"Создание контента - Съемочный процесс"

Another way to achieve this is with a dolly, which is basically the camera's on a series of rails and moves smoothly across your shot, either in a straight line or you have curved dollies where the camera is then going to be focusing around your subject and your scene. A dolly can be a very basic homemade thing. A lot of people make their own very rough options. There is one system, it's called the mini skater.
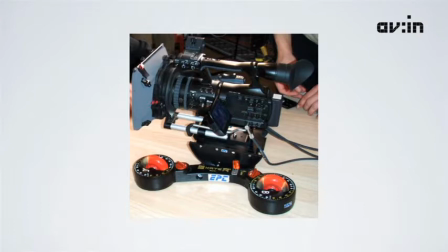5:03 So yeah, the mini skater takes the concept of a skateboard and turns it into a dolly system for a camera. It achieves really smooth results. It basically, because it has 3 wheels, it works actually, if you move it, it actually turns around an object. I added this this support that allows me to put a follow focus, and this is the follow focus. Actually, the follow focus allows you to have a better grip on the focus and also to fine-tune the focus. And you can see that that's one of the features that make the difference between images shot by people who are learning and the cinematographers with experience, because all the stuff is always, the focus is always where they really want it. And these sort of features also allow you to play with depth of field, so you can put filters and to make sure that the depth of field is just where you want the attention of the viewer to be.
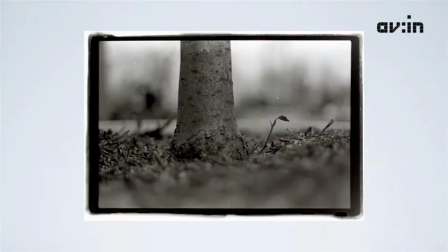6:05 Depth of field is the amount of the image that's in focus when you're shooting. It gives a gradation of blur around the subject on which you're focused.
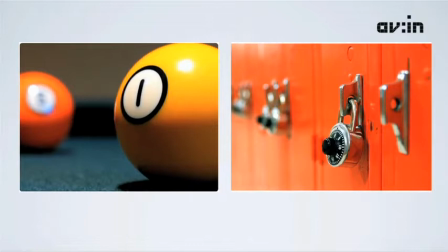6:15 And it adds some perspective into your shot. Larger apertures and closer focal distances produce a shallower depth of field.
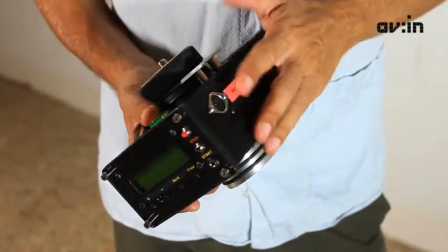6:23 A recent piece of equipment that I purchased was this panoramic machine,
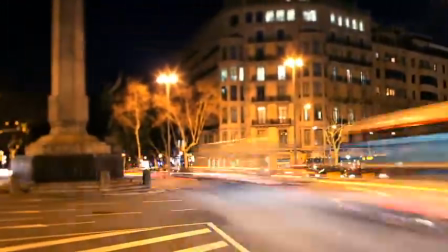6:30 and you can program this machine to basically turn as quick or as slow as you want. Time lapse is very, for me, it's one of my favourite things to try and capture, especially filming around cities and stuff. And the easiest way to go about this is with one of these, which is an intervalometer.
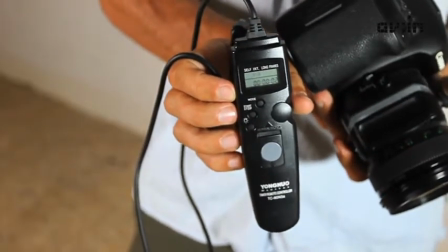6:51 So for example, in this mode at the moment, this would be telling the camera to take one shot every 4 seconds.
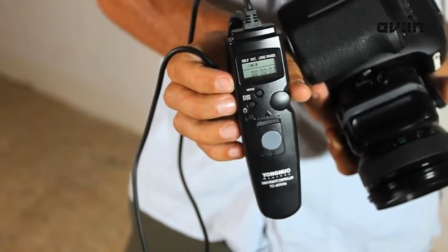6:57 The minimum is that it shoots once every second. The maximum could be days, so you know your options are limitless. I always like to have a shotgun microphone, this one that allows me to really capture things at distance, and another microphone that allows me to capture the ambient sound.
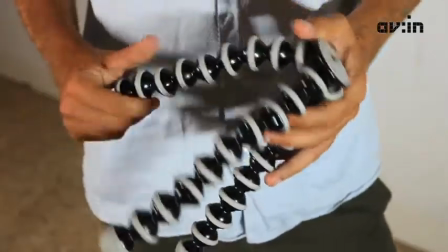7:20 So I always use the two microphones because I have 2 channels. This little tripod is very simple, but really useful.
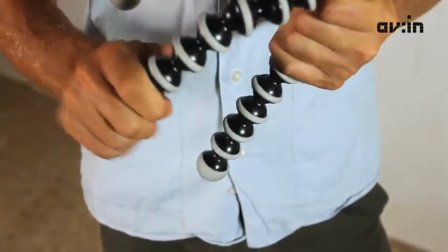7:28 Having this ability to bend all the legs, you can now stick your camera in a variety of places that was previously impossible.
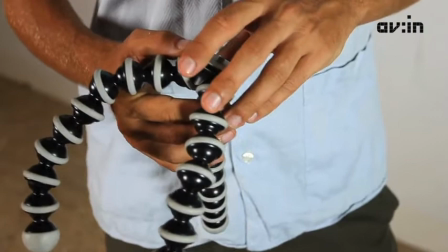7:36 You can hang it from a tree or whatever. Just again allowing new options, different angles and different places to shoot.
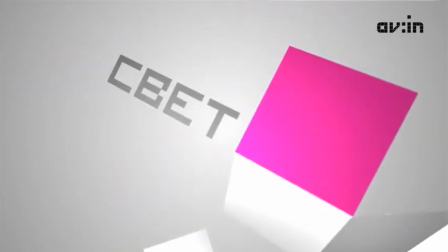7:47 When you're putting a shoot together, you might need to consider the lighting of what you're shooting as well.
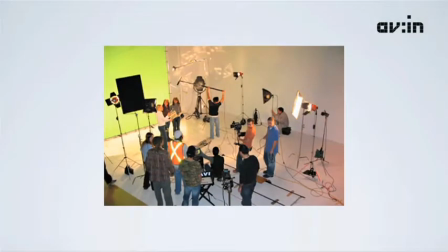7:52 Whether you're shooting inside or outside, there's still some variables that need to be taken into account.
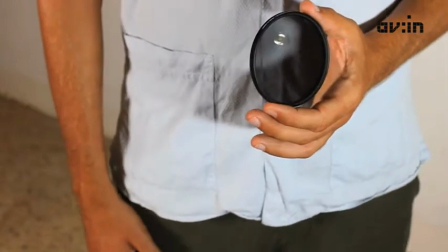7:57 When shooting outside, especially in harsh sunlight, a polarizer can help to really bring out the colours in a sky,
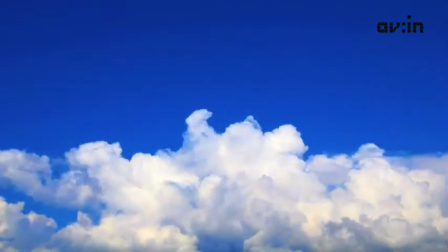8:05 and also the colours of the water or the sea.
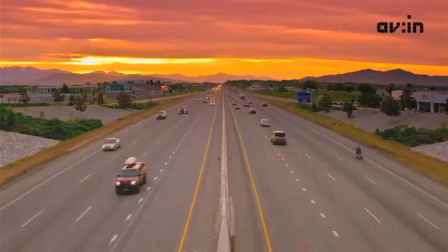8:10 Preferred shooting conditions might be somewhat cloudier day when the lighting is even across the board.
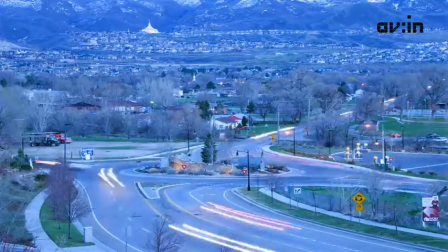8:16 Some people also prefer to shoot in twilight, which is the time of day just as the sun is going down.
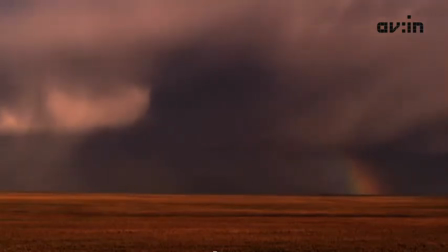8:21 Shooting in twilight gives a somewhat surreal sense of daytime, and often the shadows and lighting is well balanced.
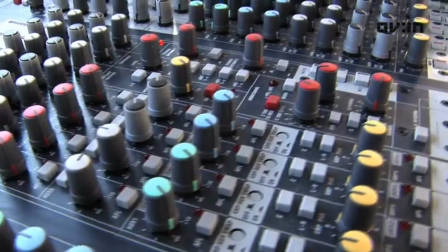8:28 If you're shooting in a studio, you've got a lot more parameters that you can control.
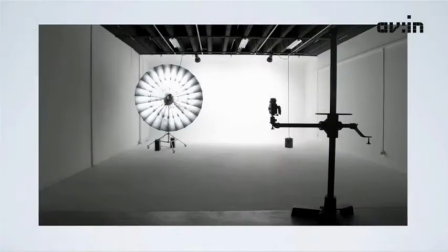8:32 I'm going to go through some basic camera and studio lighting setups and look at how they work and what effect is achieved by shooting that way.
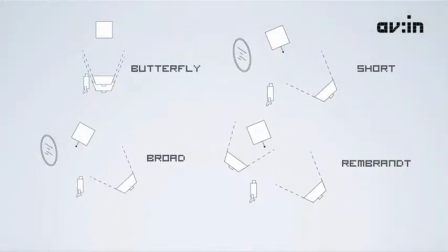8:41 There's 4 main lighting setups for shooting a specific subject. Each lighting setup uses just a few lights and they each create a different atmosphere. It's not essential that you use any of these lighting techniques, but being aware of them might help you come up with your own creative solutions about how you want to light something.
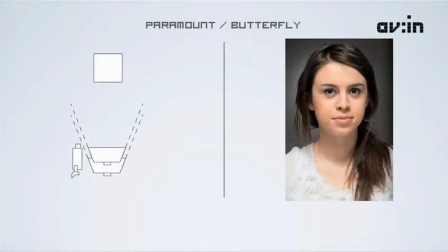8:59 Butterfly lighting, otherwise known as paramount lighting, is generally used for beauty shoots.
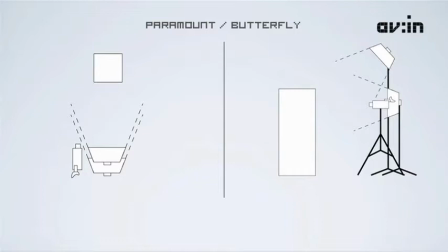9:04 It involves 2 lights, the key light, which is the main light, which sits high above the subject, pointing down, and then a fill light, which is around the same height as the subject, shooting directly on. Short lighting is another popular lighting technique which has a bit more of a dramatic look.
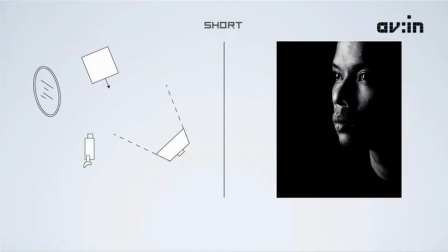9:22 It just uses 1 light at a minimum, and you use this with a reflector. Generally the main light is off the camera axis, and the light falls on one side of the subject, farthest from the camera.
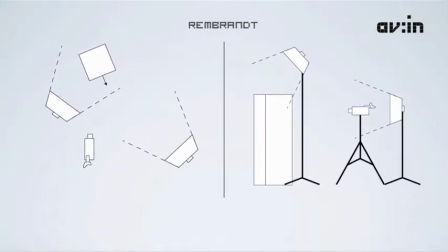9:36 Rembrandt lighting is somewhat similar to short lighting, but it also involves a key light in the same way that butterfly lighting does.
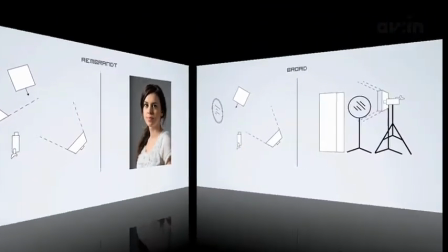9:45 Broad lights are opposite of short lighting. You can also shoot this with 1 light and a reflector.
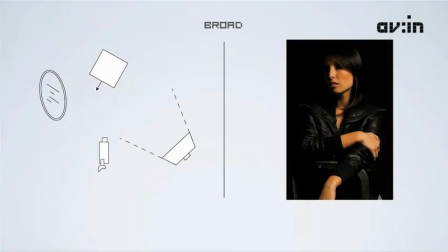9:50 It generally creates a flatter look, and the lighter side of the subject is on the main side of the camera. These lighting setups aren't rules for you to follow, but they're rules for you to be able to manipulate and do what you need to do.
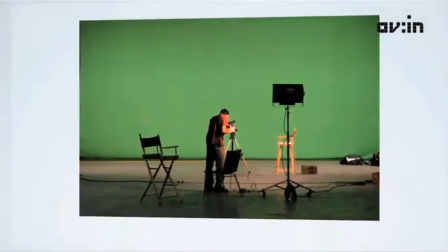10:04 Lighting for green screen, on the other hand, can be quite specific, and if you don't get it right, you can spend hours in post-production later on trying to key the footage correctly.
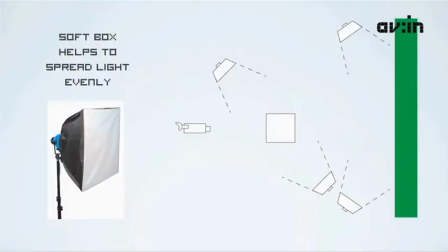10:14 When you're lighting green screen, you'll generally light the screen separately from the subject that you're shooting. It's really important that the green screen is lit flat and that the subject is backlit so that you can separate the two things later. I think some of the key things to remember when shooting green screen, you want your green background to be as flat as possible, without shadows. This is achieved through correct lighting, and also to keep what you're shooting as far as you possibly can away from the green, to avoid their shadows appearing on the background as well. Reflective clothing is, or anything shiny, is going to pick up some of the colour of the background, so you have to be careful with this as well. I think the green generally contrasts well with a lot of skin tones, allowing you to easily remove the background. Blue would be used, if your people are wearing some kind of, if you need to have green in the shoot.